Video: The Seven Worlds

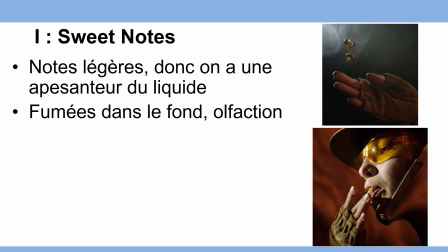724s
Donc il y a des fumées dans le fond qui effectivement rappellent cette notion d'olfaction C'est toujours une femme qui va prendre cette petite goutte dans un seul doigt Et qui va l'apporter à sa bouche, qui va le goûter, il y a cette sensorialité On est presque dans de la sexualité
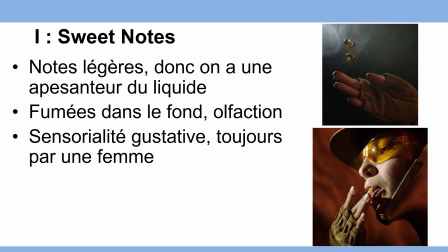739s
N'oubliez pas que la sexualité est très intéressante à utiliser Parce que c'est un des grands leviers émotionnels de votre inconscient Et de l'inconscient de vos lecteurs Les chants dans le fond sont féminins, ce sont des cœurs c'est quelque chose de très léger également,
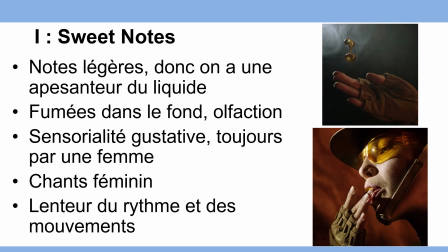754s
on est sur une lenteur, une lenteur du rythme, une lenteur des mouvements. Cette première scène, elle prend pratiquement une minute, c'est-à-dire elle prend pratiquement un tiers de l'expérience totale. Donc en fait, pensez bien que là on est dans le fait de goûter, de prendre le produit en bouche, de commencer à le sentir, et donc on est sur une expérience qui va prendre beaucoup de temps.
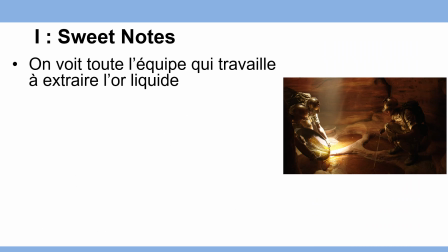774s
L'expérience amène sur toute l'équipe qui travaille à extraire cet or liquide, à le centraliser dans des endroits précis de la roche,
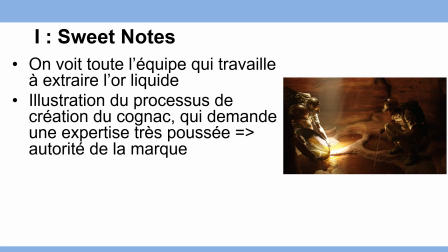782s
c'est une vraie illustration du processus de création du cognac qui demande évidemment une expertise très poussée là c'est une illustration indirecte de l'autorité de la marque ils n'ont pas montré effectivement des gens qui font du cognac on est dans un univers onirique on
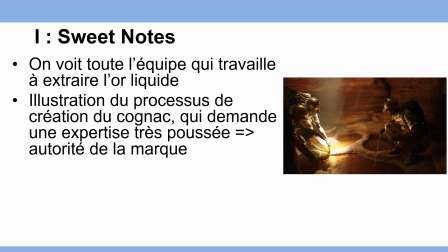796s
est dans un univers imaginaire mais cette notion de personne qui travaille de façon propre, sophistiquée à la création de cette expérience unique que vous allez vivre elle est très liée à l'univers du luxe donc c'est vraiment une façon de travailler sur l'impression
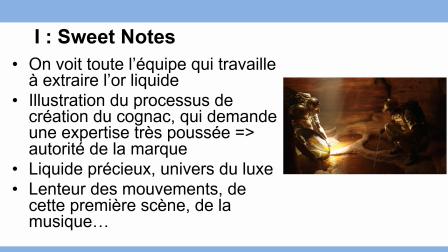811s
de mettre en place cette notion que la marque travaille proprement avec des experts de façon posée et travaille un outil extrêmement précieux pour vous offrir quelque chose d'extrêmement précieux on est vraiment sur quelque chose qui est très très travaillé et très très sophistiqué et là c'est du branding 100% en fait,
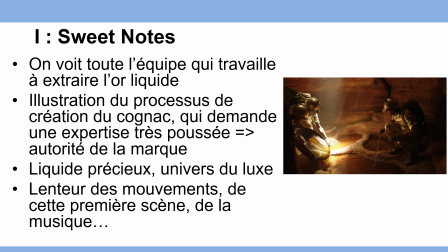829s
on ne s'en rend pas compte mais on est en 100% dans le branding de NSI,
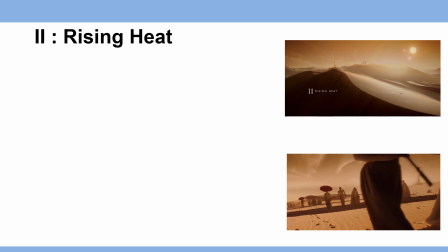833s
du Cognac et de l'univers du luxe ensuite on commence à basculer vraiment sur la dégustation du produit en lui même on arrive dans le deuxième mode qui s'appelle rising heat
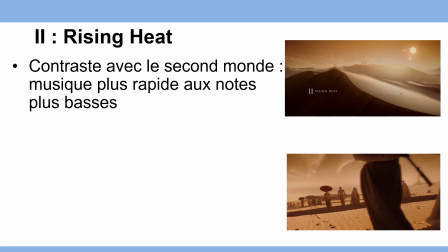842s
donc effectivement l'augmentation de la température on est dans un contraste Ridley Scott est un réalisateur très expérimenté il sait parfaitement que ce sont les différents contrastes qui activent l'attention du cerveau on ne peut pas rester sur toujours les mêmes notes il
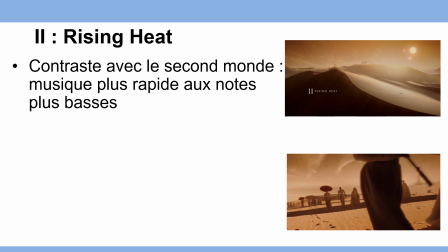858s
faut qu'il y ait du changement sinon le cerveau s'endort on perd l'attention on perd le cerveau donc la La musique est plus basse, la musique est plus rapide, il y a des noces plus basses, il y a des basses qui commencent à vibrer. On est sur des couleurs beaucoup plus chaudes, beaucoup plus brutes. On est sur des soleils, on est sur des vents de tornades, on est sur un désert.
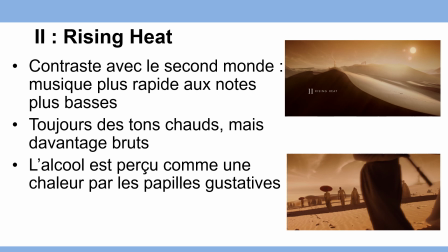879s
L'alcool est perçu comme une chaleur par les papilles gustatives, donc ça, il y a un moment, il faut le rendre. Il faut donner l'impression d'une image extrêmement chaude d'un désert. C'est ce que fait très bien Ridley Scott. On voit un peuple qui marche dans ce désert, donc c'est un désert qui n'est pas dépourvu de vie, Ce n'est pas un désert qui est destructeur, c'est quelque chose de très chaud,
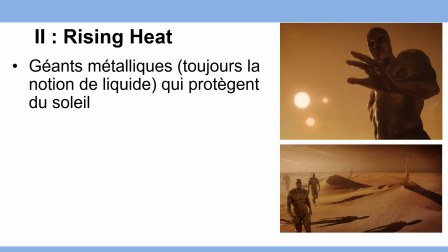896s
il y a cette expérience de chaleur. Notez en fait cette notion de géant métallique, toujours cette notion de liquide qui est reprise par ces géants métalliques. Mais ces géants protègent les gens qui marchent du soleil et ils sont nombreux en fait. C'est une gorgée après l'autre on va dire, quelque chose comme ça en fait.
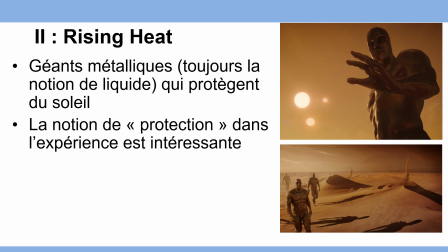911s
Il y a cette notion de protection dans l'expérience qui est intéressante. C'est-à-dire que l'alcool avec modération est sans danger pour la santé.
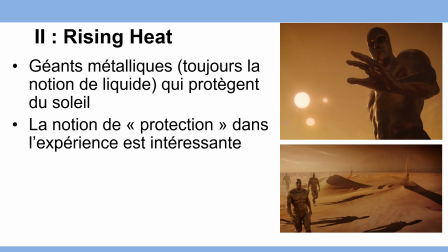923s
Donc il y a cette notion aussi de protection, de puissance, mais sans danger, qui est vraiment exposée de façon purement inconsciente ici. Cette notion de puissance sera reprise à la fin, on en reparlera évidemment.
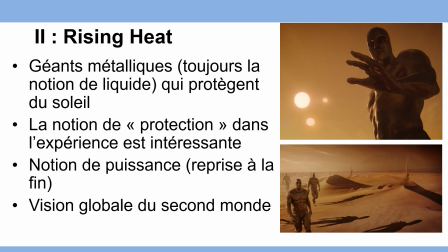937s
Et cette vision-là s'achève sur une vision globale du second monde, où on voit effectivement ces collines, ces dunes de désert qui ont ces espèces de sorcières de vent de sable circulaire vraiment liées à la chaleur,
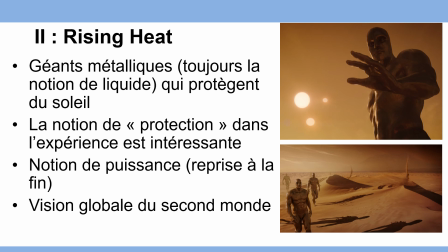950s
c'est vraiment le genre de choses qu'on associe à la chaleur ces nuages brumeux un peu dans le fond avec cette lumière très jaune très liée au vent de sable par exemple donc en fait tout est lié vraiment pour vous faire sentir cette notion que la chaleur augmente etc donc cette perception
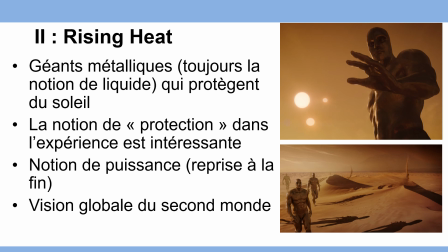966s
de l'alcool qui vient généralement en deuxième goût dans la dégustation d'une gorgée de cognac.